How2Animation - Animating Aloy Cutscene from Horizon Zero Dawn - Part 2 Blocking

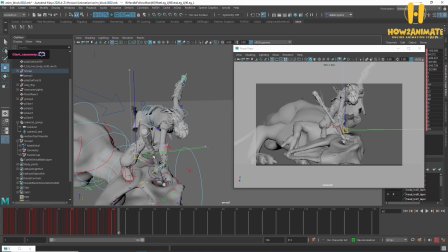[36:55]
and gets to the floor, and then I think the spear would still be in the eye, but I kind of wanted to hop down, stab,
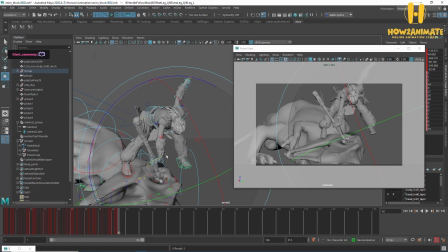[37:04]
hop off and turn, and then sort of almost yank the spear into his brain a bit more, which finally kills him. And then what I want is this,
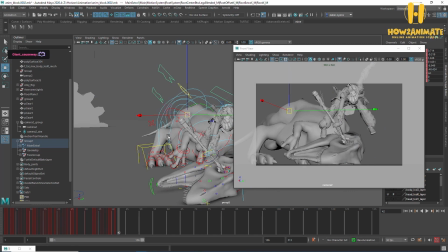[37:17]
all this sort of back stuff here to be going mad as well, just sort of like kicking and sliding and moving around a lot. I want this to feel like super dynamic as he's dying. I just don't want to do the stab and he slumps to the ground. I think I can kind of do something a bit more interesting and harder.
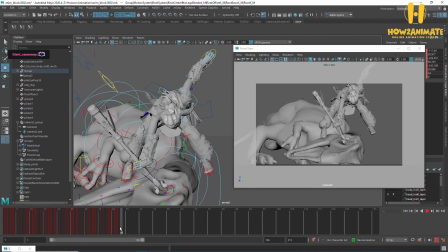[37:34]
Why not? You know. Alright, so that's going to be our low position for the stab.
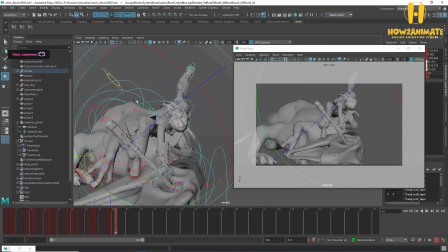[37:41]
I'm just going to really drive that into his eye.
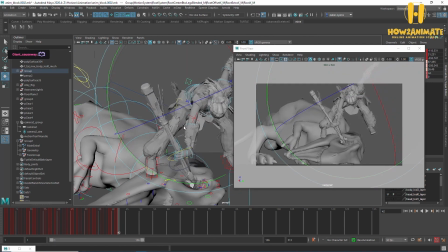[37:46]
Then just basically going to continue that momentum around this way. I see, like, just doing this super rough.
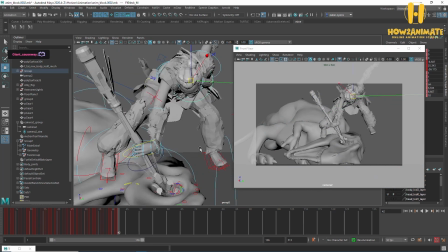[37:56]
It needs tons of constraints and stuff to get this to work in later on, but
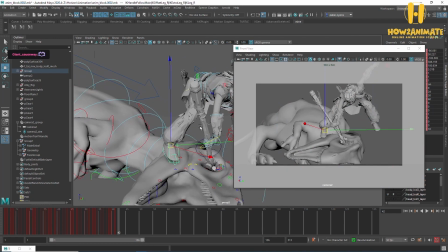[38:04]
that's tomorrow's problem.
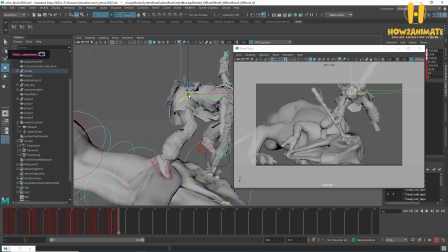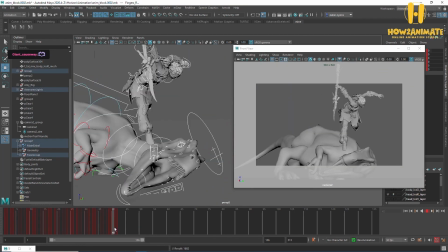[38:14]
Okay, so something like that. Stab continues around.
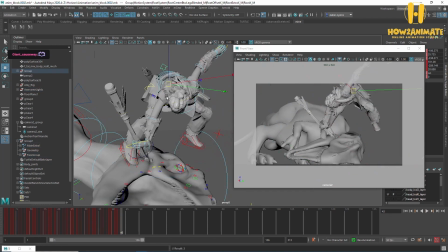[38:21]
Just going to kind of keep going in this direction here.
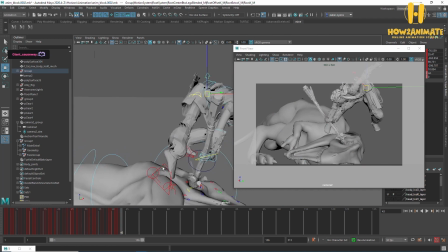[38:27]
Spear is just going to stay in that eye socket as she rotates around.
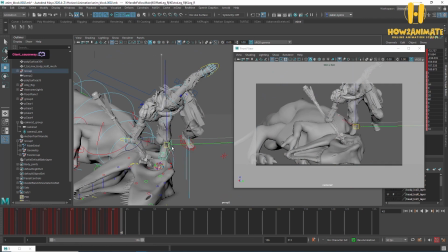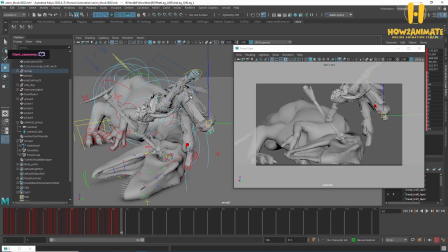[38:37]
And starts making her way to the floor.
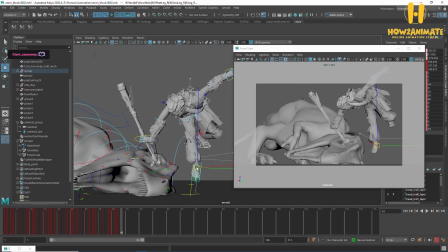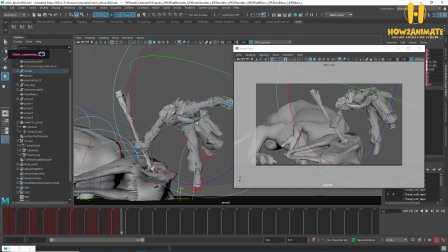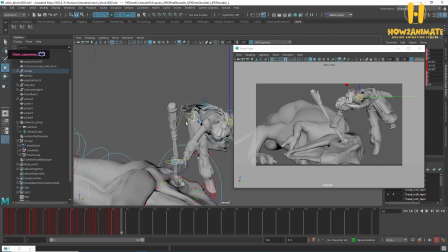[38:54]
I do love animating like this, just no plan, just sort of go for it.
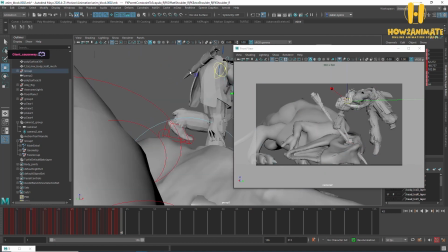[38:59]
It's fun. So much of the work I do is like so structured and planned out.
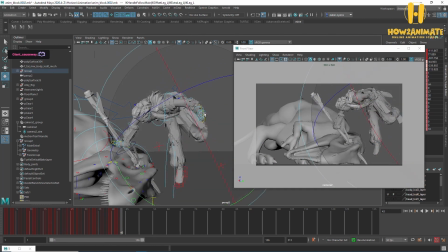[39:06]
It's nice just to sit here and animate and just see where it goes.
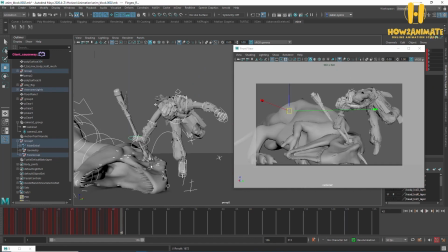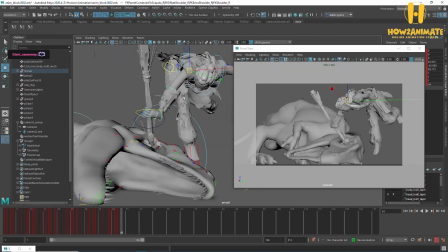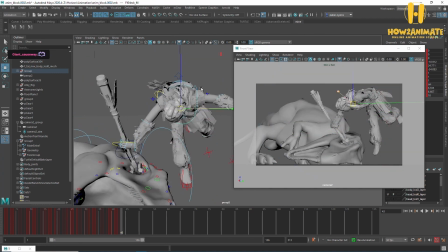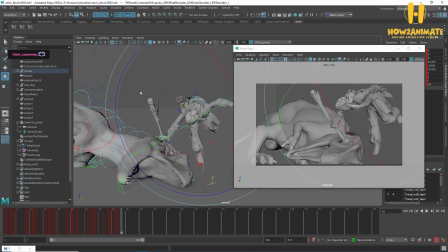[39:29]
Cool, okay.
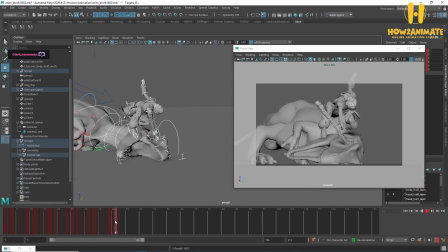[39:32]
Stab. Yeah, that's exactly what I was thinking. There's a lot of momentum coming down and forward, so why not use it and do something a bit more interesting. Stab, use that momentum. She's then going to land on the floor.
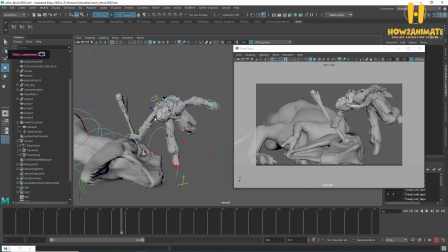[39:47]
I'm thinking she like almost grabs the spear with two hands and kind of yanks the spear. Not out, but like, you know, inwards. So his head's going to be like
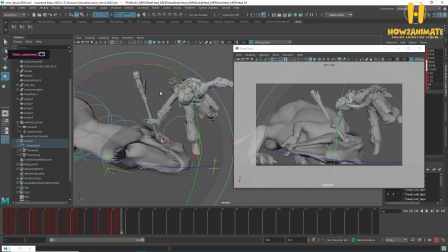[40:04]
almost like breaking the neck. So I think, yeah, that would be cool.
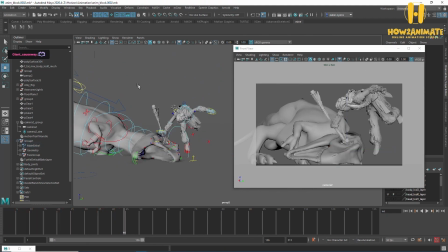[40:17]
let's get her on the floor and we'll see what we can do.
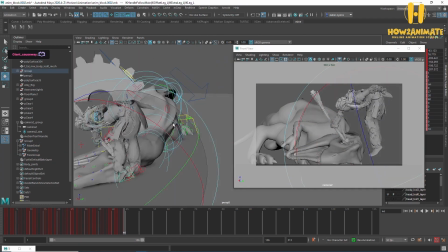[40:26]
Alright, so this foot is probably going to land around about here.
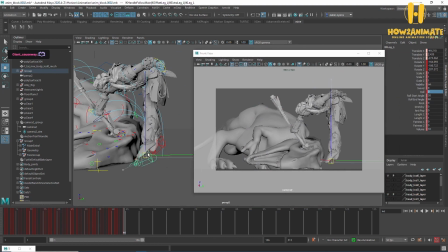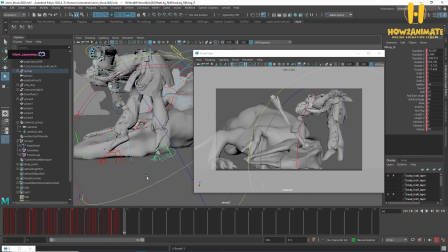[40:39]
This one's going to land around about here.
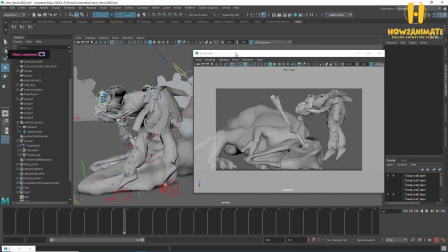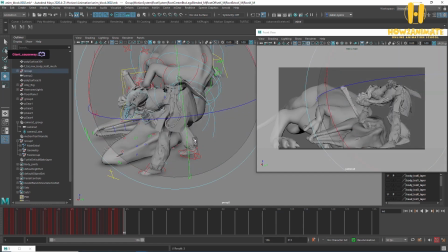[40:48]
Hips are going to complete their rotation, so she'll be
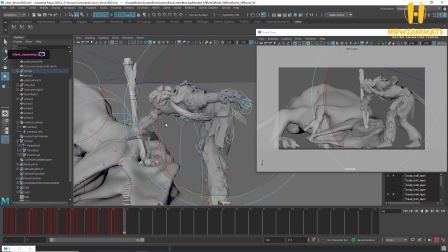[41:09]
very hunched over. Don't know if that's a problem or not.
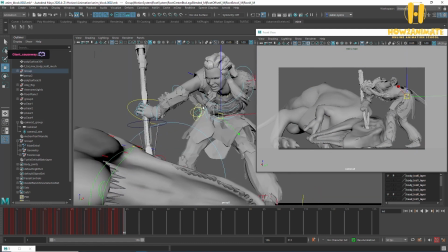[41:15]
Oh, I really like that framing though.
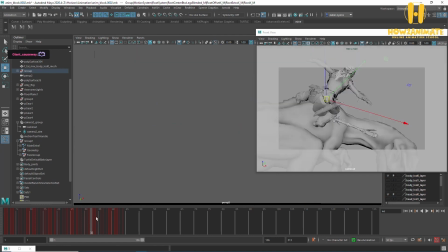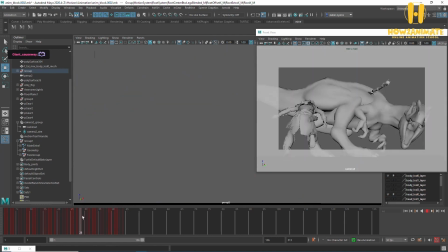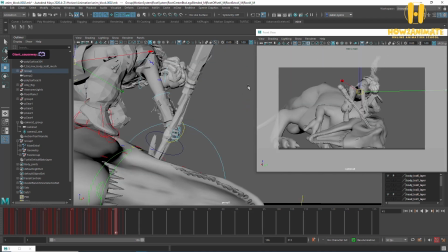[41:27]
Okay, I'll think about that.
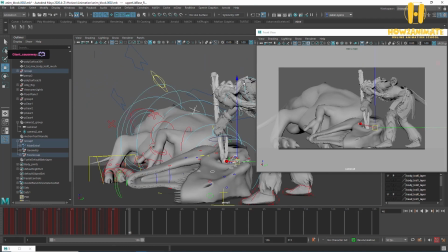[41:32]
But at the same time, I want to see him twitch around, so I do need to be on this side. That's fine.
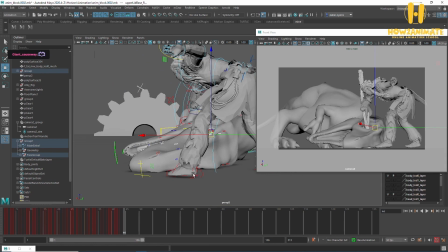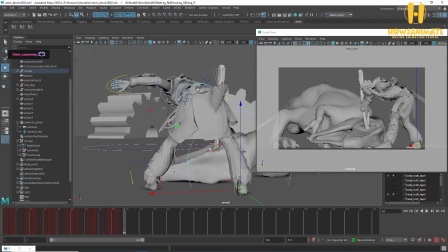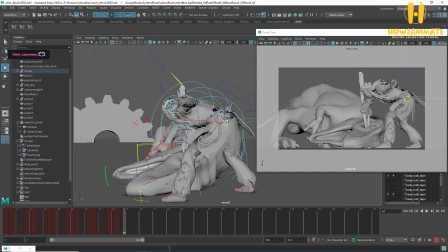[41:50]
That is an ugly looking pose. Right, let's get her.
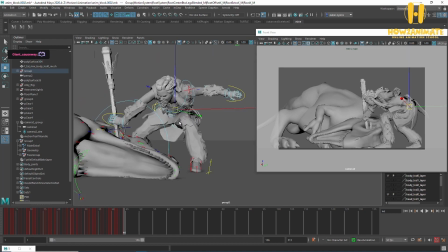[41:54]
I guess because she's landing, there's a lot of weight coming down, so I guess it's an excuse to kind of have her here.
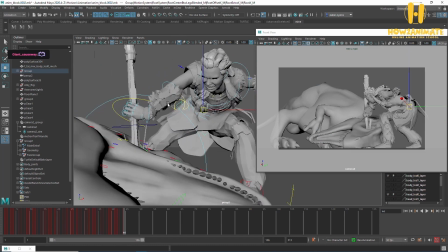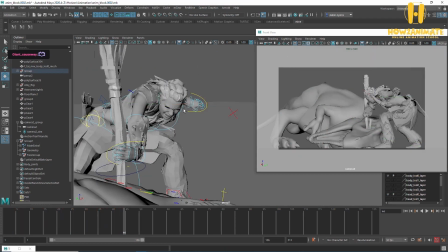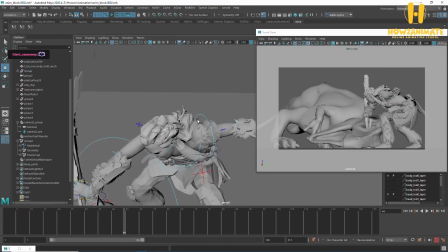[42:14]
I don't like this, what this arm is doing.
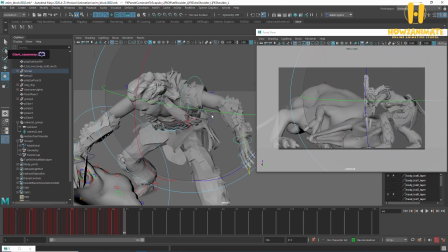[42:18]
Can't put it up there into the negative space, I can't put it down there because of the camera.
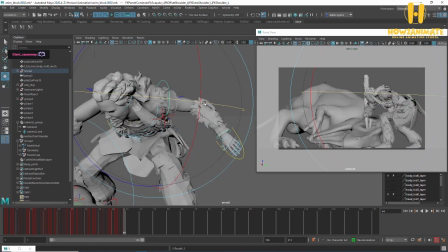[42:23]
It's just kind of there. Okay. I might change the camera angle a little bit.
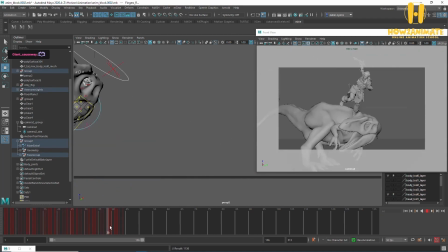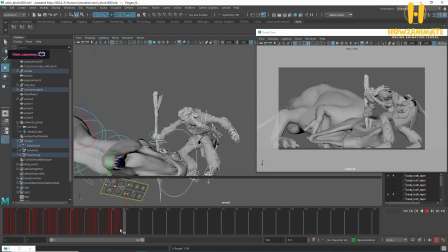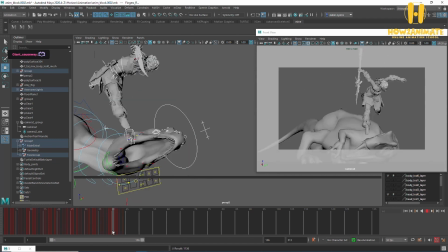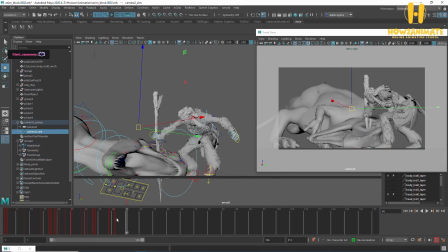[42:55]
Let's see what I can do with the cameras here.
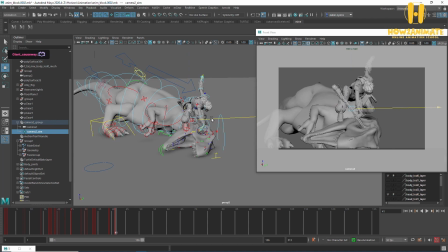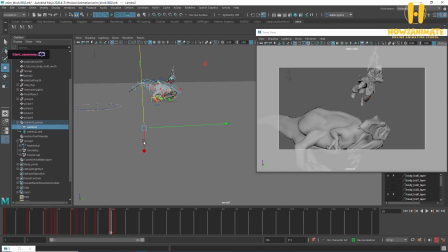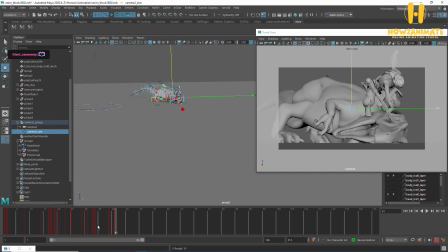[43:28]
Do something a bit more like that at this point, and then as she hops off,
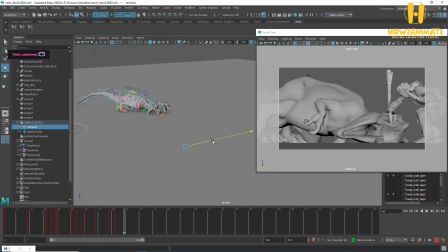come back over to the left slightly. I don't like coming left and right, tracking left and right. It's a bit of a messy way of doing that.
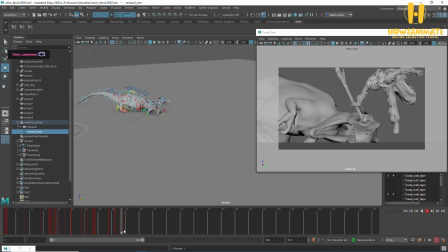The thing is, that is a lot nicer framing.
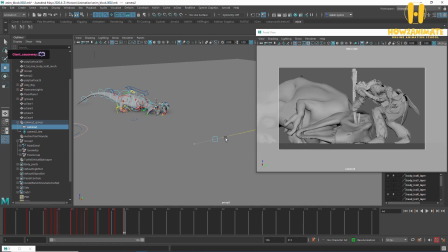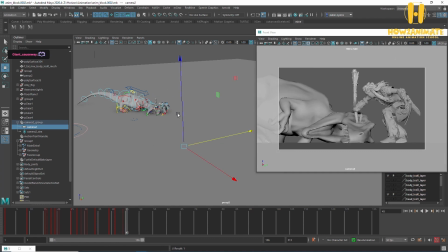[44:29]
Okay, I think what I'm going to do is I can't really deviate too much from this staging here, because again I want to see that body,
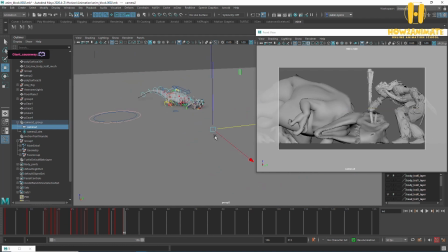[44:41]
I want to see the tail going, I want to, I want there to be loads of dynamic movement from the dinosaur as it's kind of dying, so I don't really want to lose that. So what I'm going to do is kind of put this back to where I had it, and then maybe just change her pose,
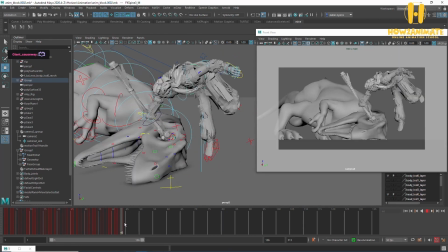[44:59]
just so it reads a bit better in camera, because that's any problem. It's like she comes off and this just looks super weak. There's no, the silhouette is not where it needs to be. So
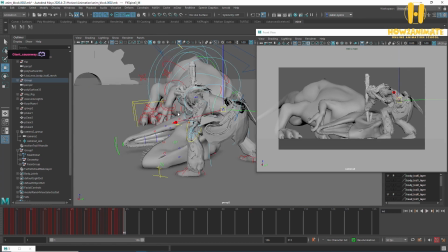[45:16]
It might be a case that I don't